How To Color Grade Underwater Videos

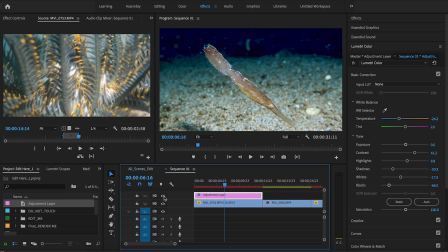[7:55]
That just looks awesome. It looks natural with just perfect colors. Looks like he's not in water at all. And here's before.
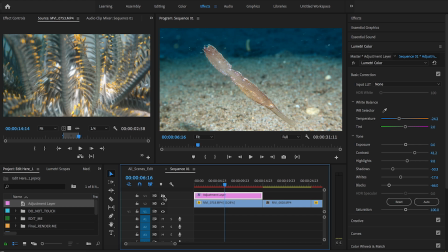[8:05]
And like I said, before it looked like the picture was perfect, really. It didn't need change. But I did it anyway, and look how much better it looks.
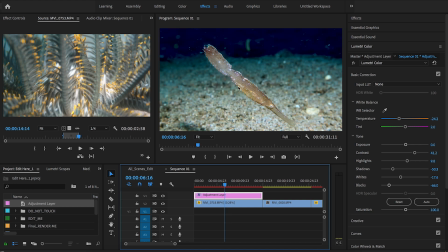[8:15]
Even just the contrast around the fish, you can see more detail just right away. Before and after. So let's move on to this one. It's going to be a lot harder.
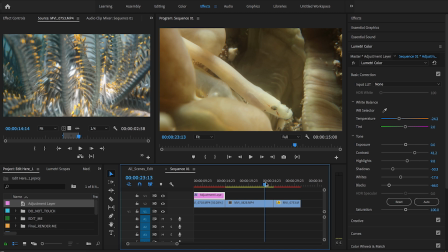[8:28]
As you can see, this isn't a perfect clip. It's not exactly focused even. But obviously, the highlight or the focus point should be his little face right here.
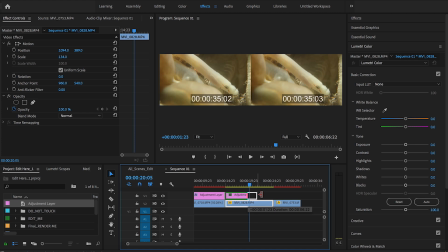[8:42]
I'll grab another adjustment layer. And to be honest, it's going to be pretty similar to the first one.
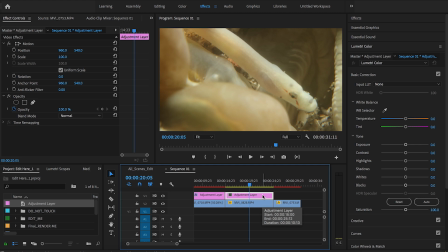[8:49]
I could probably use the first adjustment layer, but it might be a little different. This one's a little more blown out, not as good. So I'm going to go over here and lower the temperature first thing. Oh, look at that. Yeah, that's a huge difference.
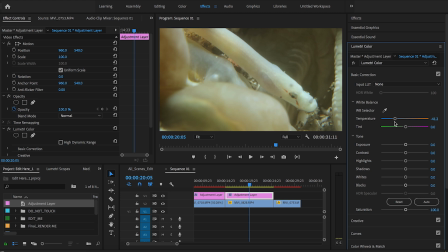[9:04]
Look, it looks like he's just floating in air, sitting on his little bubbles. Let me show you without. It's just blown out, yellow, just real high temperature. Yeah. I'm going to click a tad bit of purple tint.
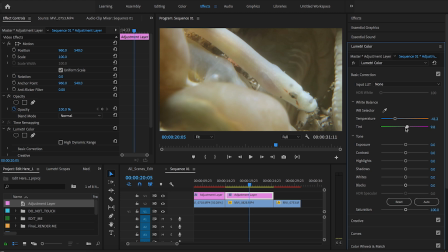[9:24]
That's okay. See, here's green, it's just not good. But a little bit of purple, just to bring out some colors. Here's his red streak through his eye. That looks good.
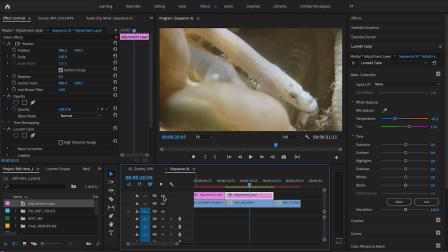[9:40]
I'll go down here, look at the changes. Yeah, just lowering that temperature was great. So now, just like before, you know what, I might even check the exposure, because it's pretty exposed on this one.
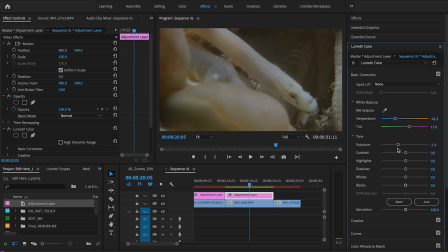[9:56]
And yeah, it's not gonna do much. So I'll just do it later.
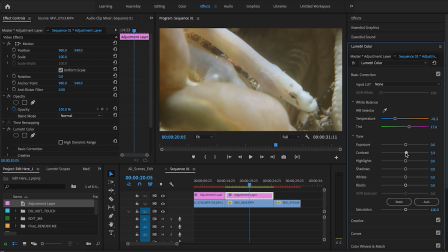[10:01]
I'm gonna play with the contrast right now. And yeah, made the darks a little darker and the lines. It helps when a clip's not exactly focused a little bit.
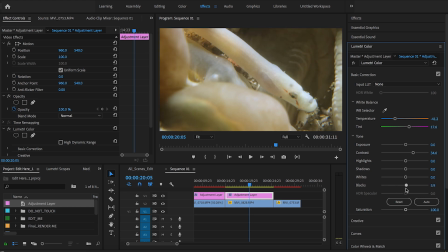[10:21]
And now the blacks as well. Same thing, it's making the background darker like I like, and then I'll do the shadows. I don't think it's making the fish worse, just the background darker, so that's good.
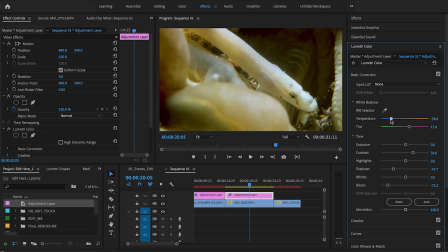[10:37]
Now I might even, let's see if I can lower the temperature even more. Yeah, a little bit, but then maybe I'll turn down the white. I'm gonna turn down the whites instead of the exposure. Still not great.
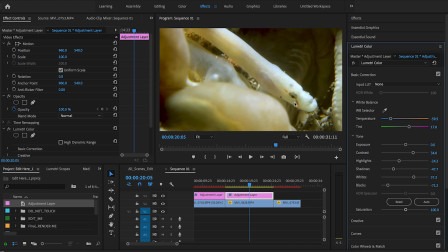[10:55]
Might just leave it, because the white is pretty much only the fish in this part, so I guess it's okay. Let's see. Before and after. Oh yeah, that is just night and day. So this little bit of color grading did awesome. There's not a lot of color in this thing.
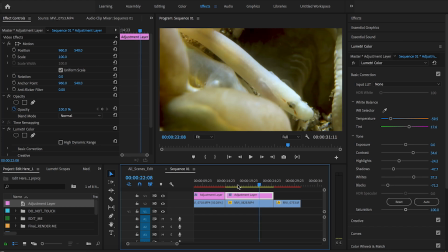[11:16]
I guess I probably used a poor example. It's only white and the tiny little red right there that doesn't need help. Yeah.
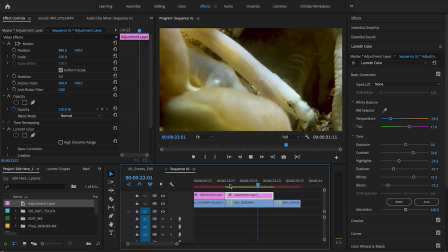[11:32]
Yeah, that's a pretty good one. Alright, we'll move on. Let me see it before again. Yeah, before, real grainy. Not great.
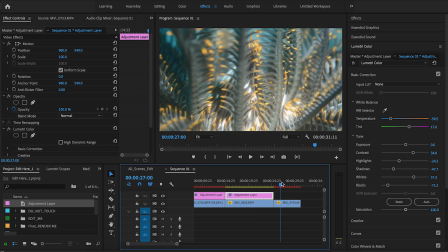[11:43]
And after, there's the contrast, made it pop. So here's the third one.
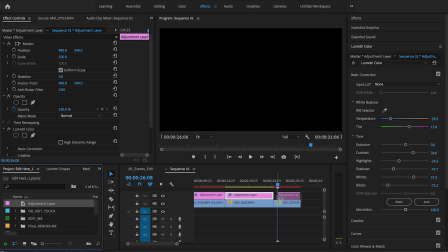[11:48]
I'll put my adjustment layer. It's probably a lot like the first one, to be honest.
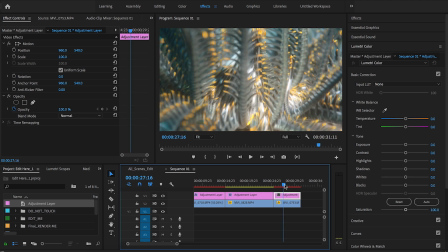[11:53]
It's probably a bad example, really. I'll just go here. Definitely lower the temperature, the contrast, and the darks will probably make these lines pop. So let's try that.
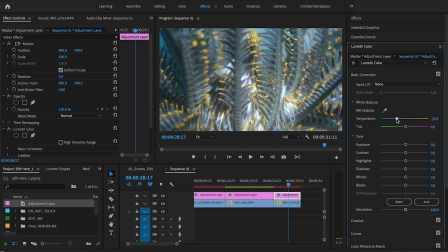[12:04]
There's the temperature. Not too much. Maybe right there. It's not bad already. A tad of color, purple tint.
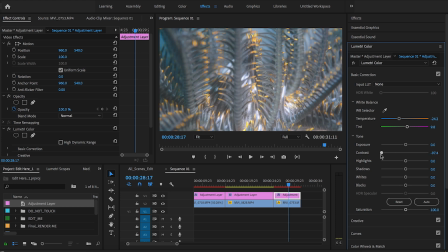[12:16]
Here's some contrast. Yeah, look at when I turn the contrast all the way down, all of it details kind of fade. But when I turn it up, the black gets blacker. It's nice. Now I'll go make the black. Yeah. Can't tell much. Look, if I do it fast, you can tell the difference.
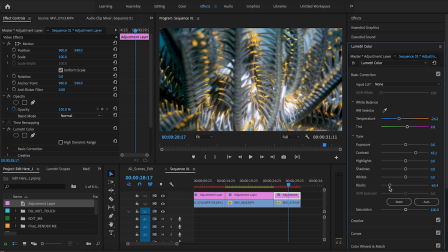[12:36]
But just subtle differences in the actual footage. Yeah, this one didn't need a lot of help, but look at the difference. That's just really good looking now.
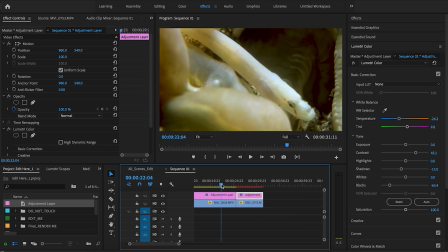[12:50]
Alright, you know what? These clips were a little bit too easy, so I didn't have to use any advanced technique. I'm going to go get another clip where it's going to be really hard to edit, and I'll show you how to do that.
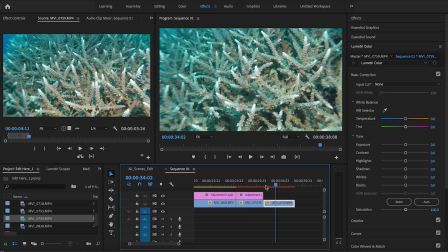[13:05]
So give me 1 second. Alright, now I've added another clip. Like I said, I'm not good at wide angle, so look at this clip. It's just flying over some staghorn.
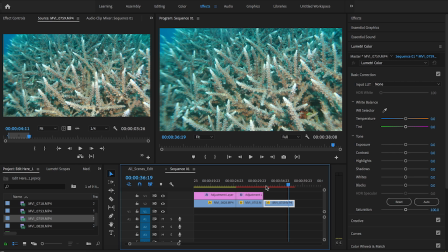[13:19]
Honestly, I could have found a worse clip. This is not bad color, but I'm going to try something a little different.
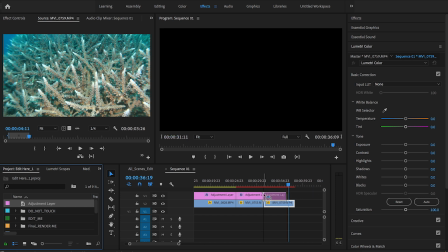[13:26]
I'm going to add my adjustment layer
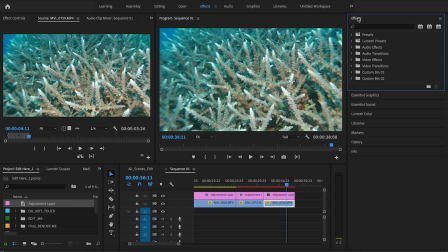[13:31]
and get to a good spot. Then I'm going to come up here and go to effects, type in color, and right here, color balance. I'm going to drag that onto my adjustment layer.
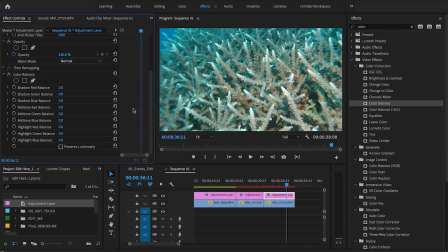[13:49]
Then I'll go up here to effects, scroll down, and I got all these new options. And I'm going to play with the red, shadows, midtones, and highlights. So I guess I'll just start with shadow, and I want to turn it up.
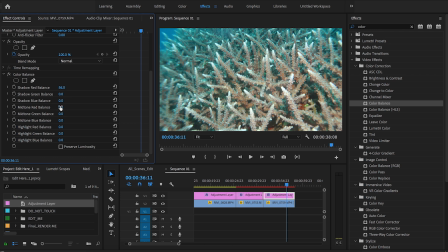[14:10]
Yeah, just that little bit. I already have some color. Now the red midtones. Yeah, quite a bit more color. It looks like I have a light on now. And then the red highlights. A little too much, maybe right there. That looks really good.
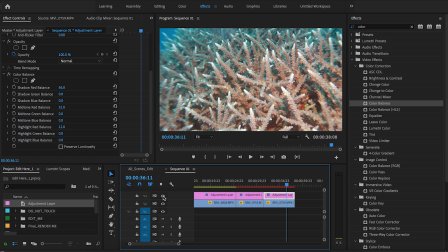[14:28]
Let me show you before. Just all green, and after. It looks like it's lit up. Yeah, it looks pretty good. Let me check different parts of the clip.
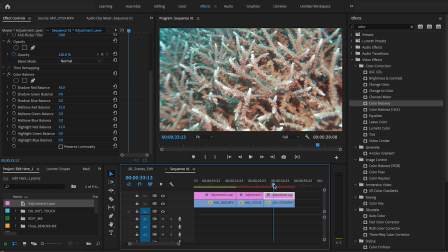[14:44]
There's not much background, so it's all the same. Looks good. So, if it looks good, if that's all I have to do, sometimes I have to turn the red way up, turn the green down, maybe the blue down, you know, just play with this color balance and
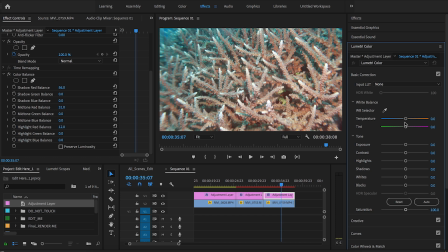[15:03]
it will turn out okay. And now I'm still gonna go here, turn down the temperature. Look at there, looks like it's not even in the water. Maybe a little purple, but not much because it's already red.
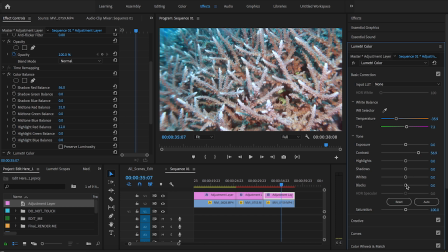[15:20]
And then some contrast, all those dark areas in between the blacks, some shadows. Maybe turn up the white. How's that look? Is that looking okay?
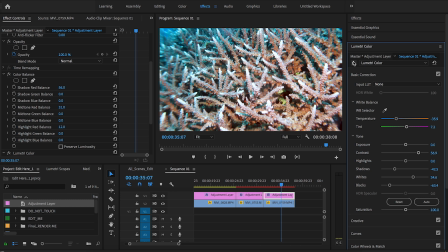[15:33]
Let me see what it looks like before and after. Yeah, it looks quite good.
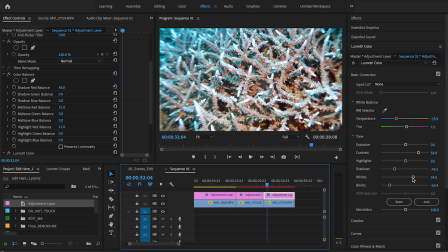[15:42]
Maybe a little blown, too much white. Let's do some adjusting.
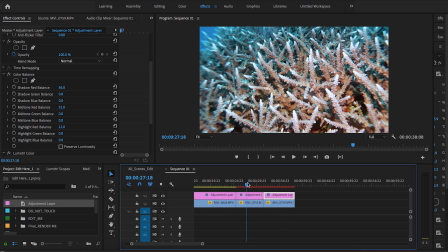[15:53]
Overall, I think that looks good. There's some other ways you can change color if it's super bad, but especially if you're using GoPro,
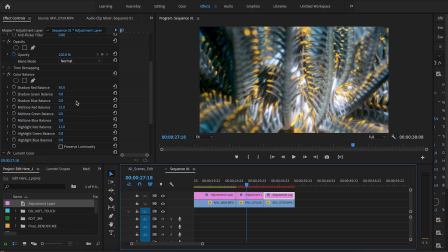[16:01]
I highly recommend the color balance and changing mid-tone shadows and highlights in the red. Just adding red.